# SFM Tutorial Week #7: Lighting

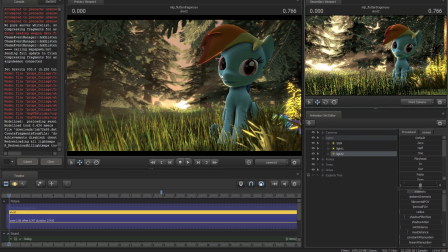(4:04)
The one other thing here is you'll notice the face, you're getting that yellow here, but the face is still looking like blue, like it's being hit with a white light. That's still probably not what we're wanting to do here. That doesn't look natural. So this one I say is when I talked about reflective light. The reflective light's going to be like the light reflecting off of some of the surfaces here.
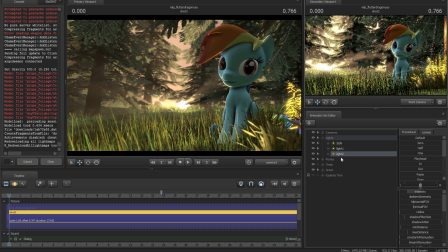(4:24)
It'll still be from the general direction of the sun, but it's going to give a little bit of a little bit more color to the face here, and it's going to be not near as harsh as the rim.
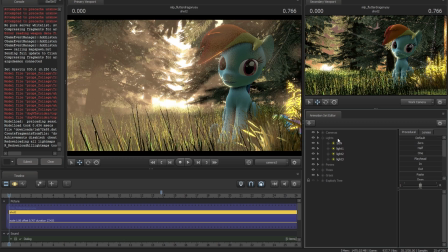(4:32)
So again, we're just going to paste that same light that we had from before, and I'm just going to move this around
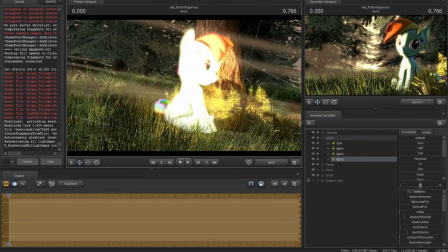(4:41)
so that it's hitting dash from the side of the face here. I'm gonna turn off shadows here so that it's not hitting the hair there.
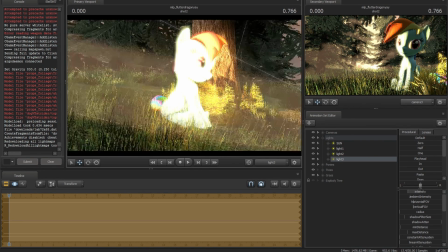(4:49)
Reading it's reflective, it's not coming from a single direction. There we go. And all right, that should work. And then we're gonna decrease the intensity by quite a bit. because all we're going to want
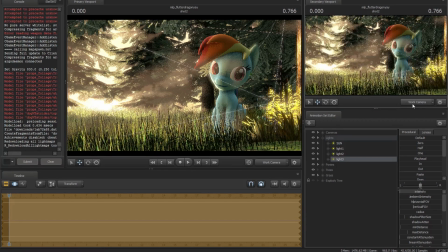(5:02)
to do is have that light coming in and being like it's reflecting a little bit into her face there.
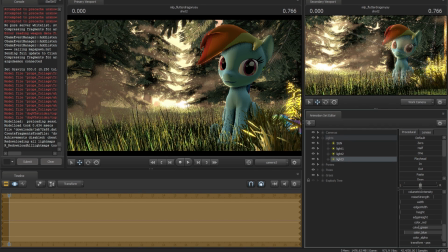(5:08)
It's not going to be yellow enough, I think, for the what we're looking for here. So let's try changing that up a little bit more here. Yeah, that should be a little better. All right, so now that's looking a little better there.
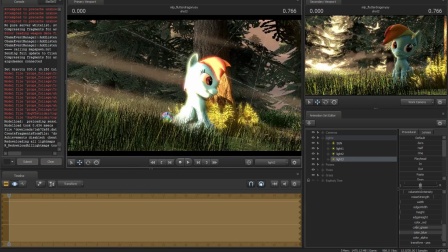(5:22)
And I'm kind of running through here quick. So let me move the light a bit here. There. Yeah, okay.
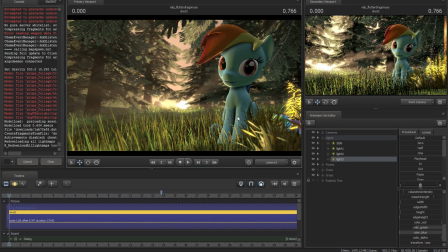(5:29)
Now the actual color looks like the environment's reflecting the light to her. Without it, you're just getting that blue bland light.
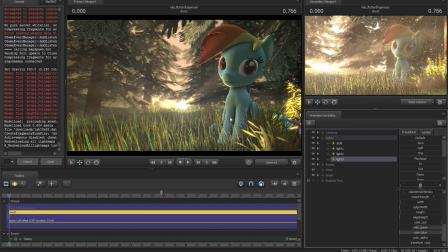(5:37)
So you could, as of right now, dash itself could be called finished. Like, the lighting is done there. A couple of things that you could do, though, is these trees. Just with a simple addition of a couple more lights here, I'm going to paste that light back in here.
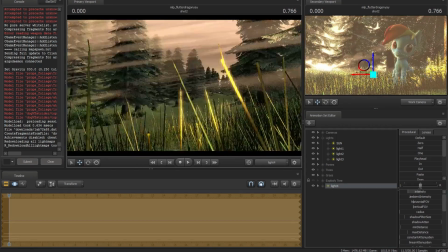(5:55)
I'm going to go and actually add some lights to the trees.
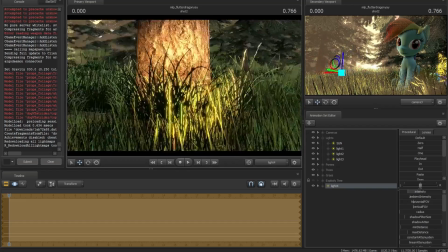(5:57)
So I'm going to go back to this tree and make it actually so that the sun is hitting them.
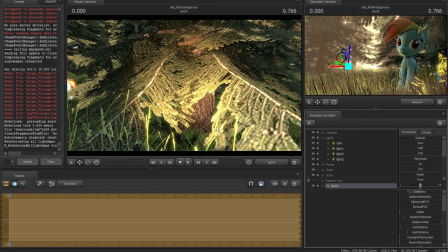(6:05)
So let's make sure, I'm going to turn off the shadows on that again. Okay.
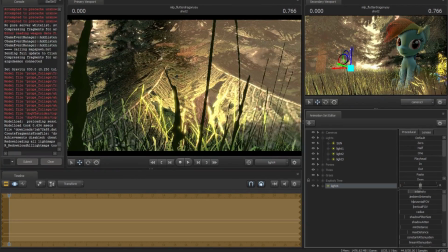(6:12)
And let's see if we can tip up the brightness a little bit here. Now, trees act a little bit weird.
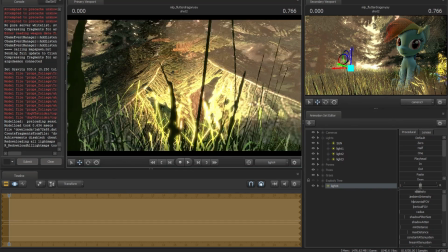(6:18)
I might have to have shadows on here. Yeah, because they like to light up completely.
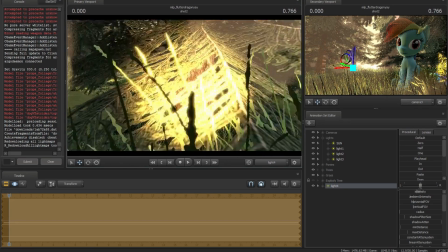(6:24)
But we'll just zoom in a little bit.
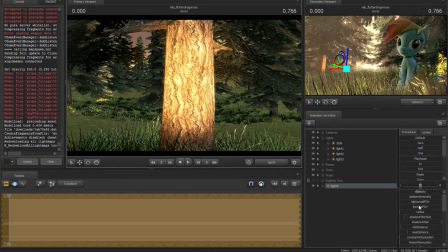(6:31)
These branches love to get in the way. Up the field of views.
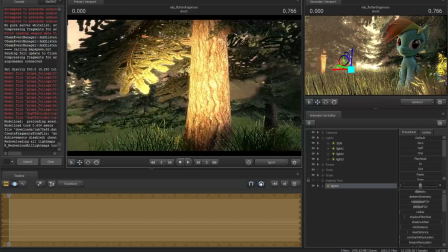(6:39)
Let's just play around with it here until we get something that works. Okay, that should work.
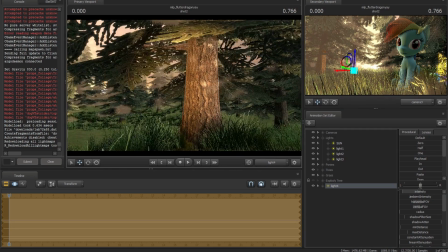(6:45)
Decrease the intensity here. Okay, now it actually looks like the trees being hit by the sun coming in here.
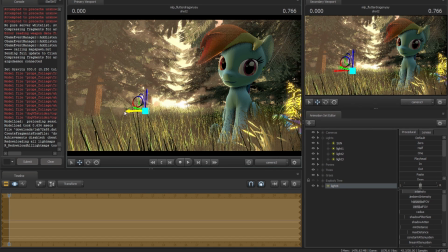(6:53)
Now we can repeat this process for every tree, but for the most part, you're going to get that effect that you want.
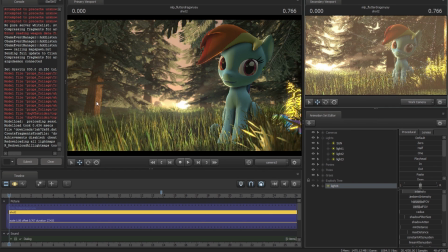(7:02)
Let me put that back here. By giving a little bit more realistic lighting to the background objects. It's not just your subject that's important, it's the background too. So I'm not going to actually export this. I'm going to take an original one that I had before too, and put it in Photoshop here, and this is the one that I actually had originally saved.
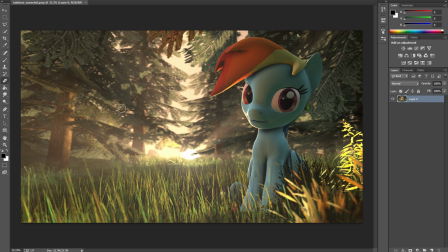(7:19)
And there's a couple things you can do to actually improve images like this. One of the most important ones here is playing around with your levels.
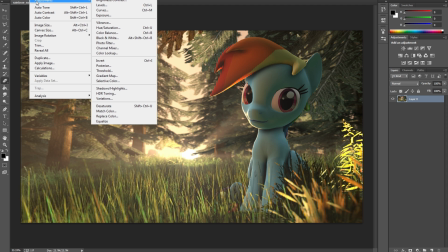(7:27)
If you go under Image and Adjustments, and I'm using Adobe Photoshop, the Creative Suite one, so it's just the newest version, but this should be work with just about any version.
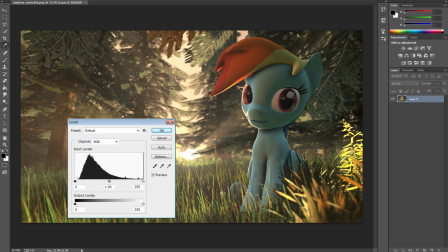(7:39)
I'm going to go to Levels here, and you're going to get a little like rounded graph here. This is basically your light intensities. And what you want to do is you want to try to get these end bars to fit the majority of the lighting in it, the majority of this black hump. So I'm going to move the black a little bit to get here.
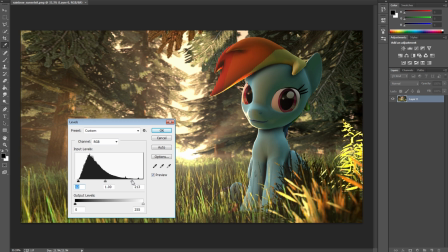(7:59)
I'm going to move the white in to about here so that it's now fitting in the majority here.
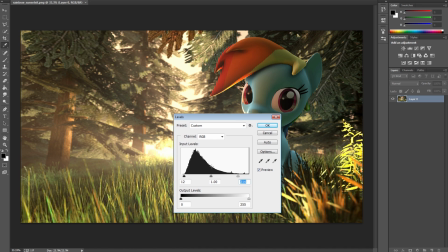(8:04)
And that what that's doing is that it's fitting the darkest and the lightest sections. It's balancing them out a little better.
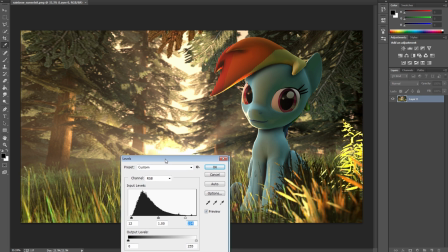(8:13)
This little middle one will be kind of like you say your contrast a little bit. Since this is supposed to be an evening scene, I want higher contrast.
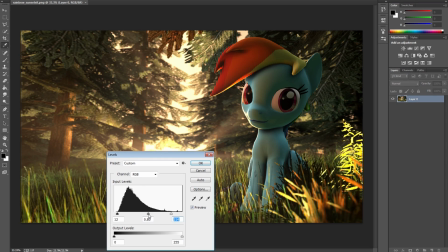(8:20)
So I'm going to drag a little bit to the right here. And, alright, so, and that should be good enough for the effect here.
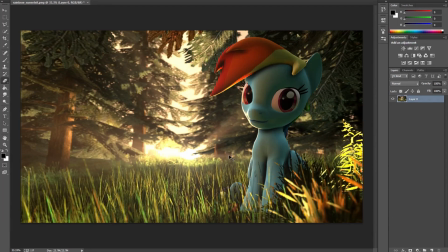(8:28)
And to show the difference between it, it adds quite a bit to the scene. You can see that things are a lot more yellow, and it's the contrast between light and dark, there's a lot more of it there. Other little things you can do, especially for something like this, is you can add a vignette.
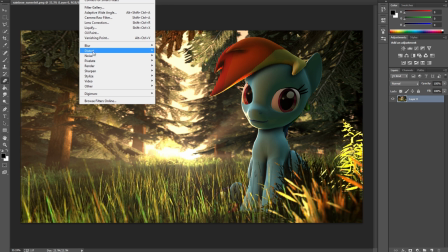(8:45)
I think that's how you say it. But under filter, and I think on some of the older versions it has it in one of these menus here, but it's under lens correction.
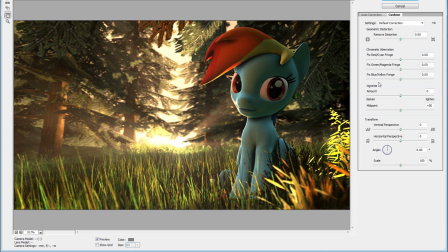(8:54)
And what you can do is play around with the vignette here. So I'm going to put that up. And what this is going to do is it's going to add a little bit of brown, black circles, little borders to it, your pictures. So I'm going to bring that up a little bit here. Being that the sun's bright in the middle, I want it to get darker on the edges.
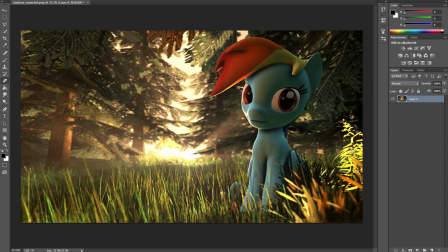(9:13)
So we'll see, that's okay. And now you see that darkness coming up on the edges.
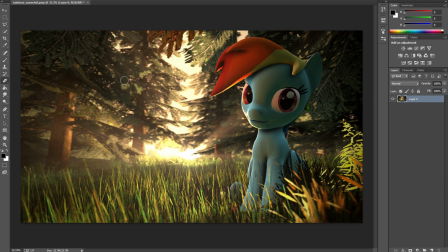(9:19)
Another thing you can do, and this one can take a little time, but again, nice benefit, is adding a little bit extra contrast. See these trees? They're a little bit too bright in the back.
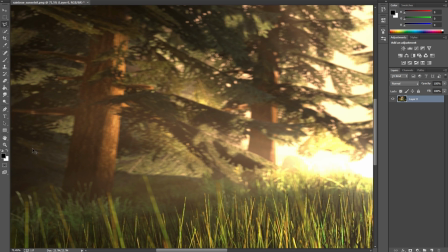(9:31)
You can easily just add a little bit of extra depth to your pictures by just creating a little bit of artificial shading here. So I'm just making a selection here on a separate layer, and I'm just going to
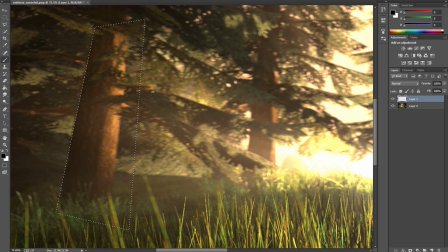(9:49)
use a black brush here and just kind of create a little bit of darker shading on the tree here. Now once you remove that selection, it's going to be harsh there, but I'm just going to throw a blur on it, and that should fix it up.
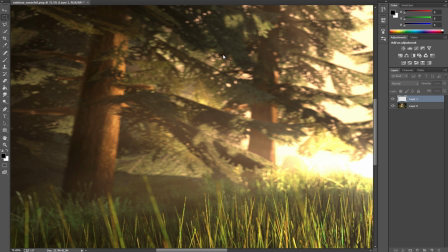(10:03)
It's not actually blurring the picture, just the shading that I did. So we're gonna do okay. I'm gonna make sure to move that to so it's a better position.
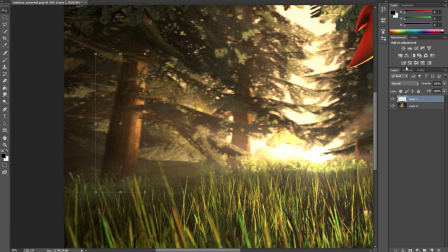(10:12)
Okay. I'll back that up. Alright, and let's lighten that up a little bit. Alright. So with that small change now, the tree looks a lot more realistic.
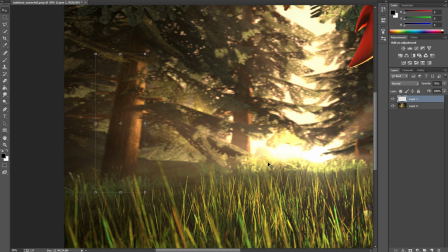(10:25)
A lot, but it's like it's lighted a lot better with the scenery. So you can put a lot of time into pictures to make them look a lot better.
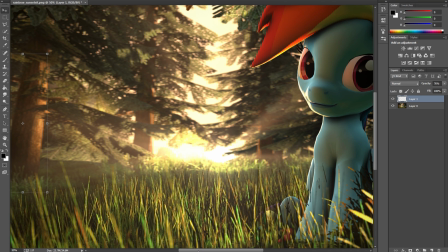(10:33)
And a lot of this doesn't just go with pictures though. You can do the rim lighting and the regular lighting in video as well.
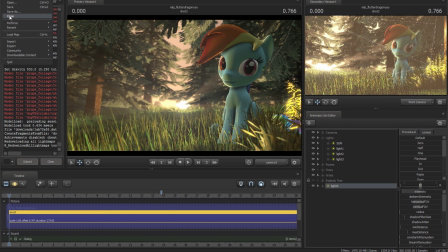(10:42)
The difficulty in that is you might have to animate the light a little bit.
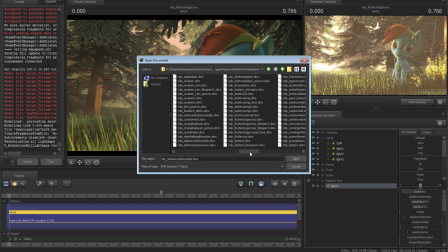(10:48)
So I'm gonna open up
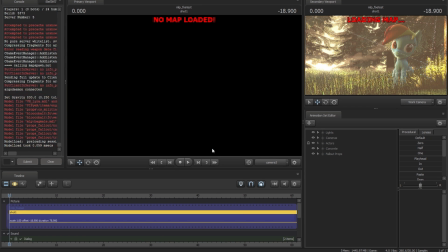(10:52)
the Fallout Equestria video I did a while back, and turn off audio.
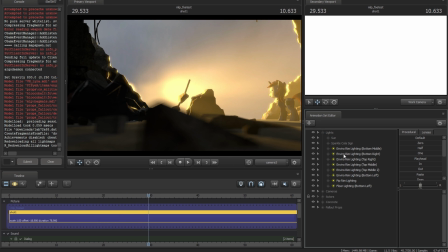(11:00)
This scene has a lot of lights. The sun has two, and then there's,
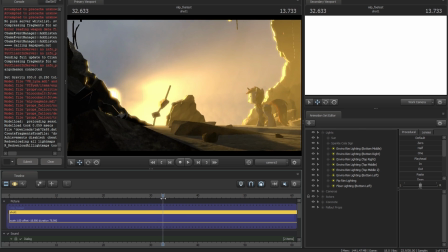(11:06)
I think I counted 12 total for this entire scene to get the correct lighting around this entire rim here.
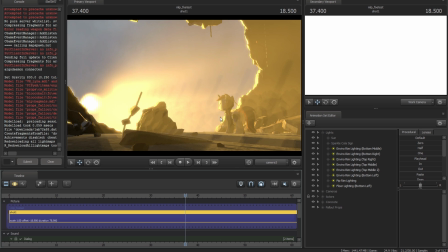(11:13)
And because the sun's bright, I had the rim pull up a little bit more to cover the face,
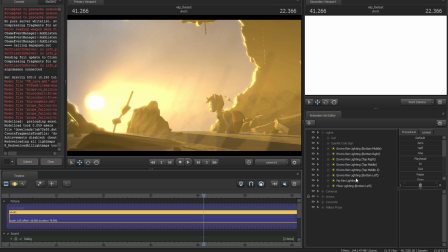(11:20)
but I actually have one of the lights animated here, and that's this one here.
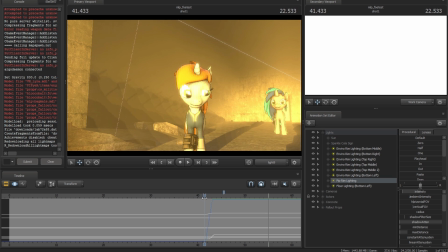(11:26)
When at this point, because of the churn in the face, I had to move the actual light for the rim.
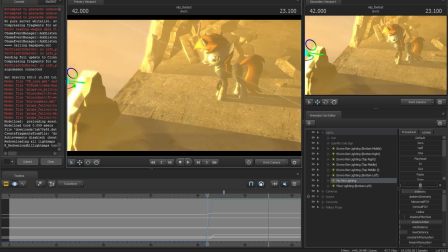(11:35)
Let me get my work camera back here. So the reason I did that was because if you look from
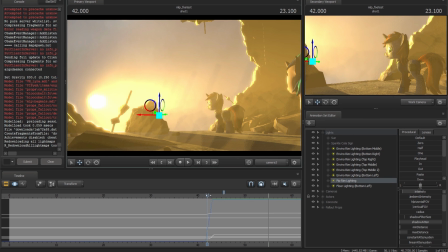(11:44)
this angle, actually I might have to do this with the camera, you still have the rim when the face moves.
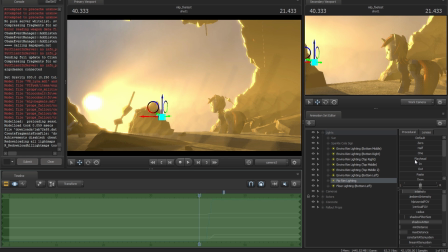(11:50)
But if say that for this entire thing I didn't actually move that camera, when that head turns, it's now dark.
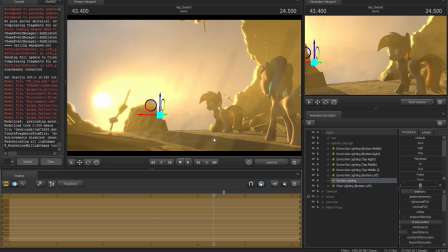(11:59)
You lost the rim light. So doing some of the lighting while animating can be a little more difficult and tricky, but trying to hide some of the movements of the lights does really come in handy.
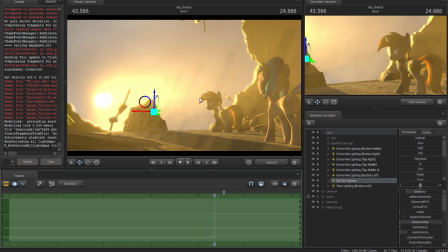(12:16)
And this scene turned out pretty well, I thought, for the lighting, other than some of my model errors up here. But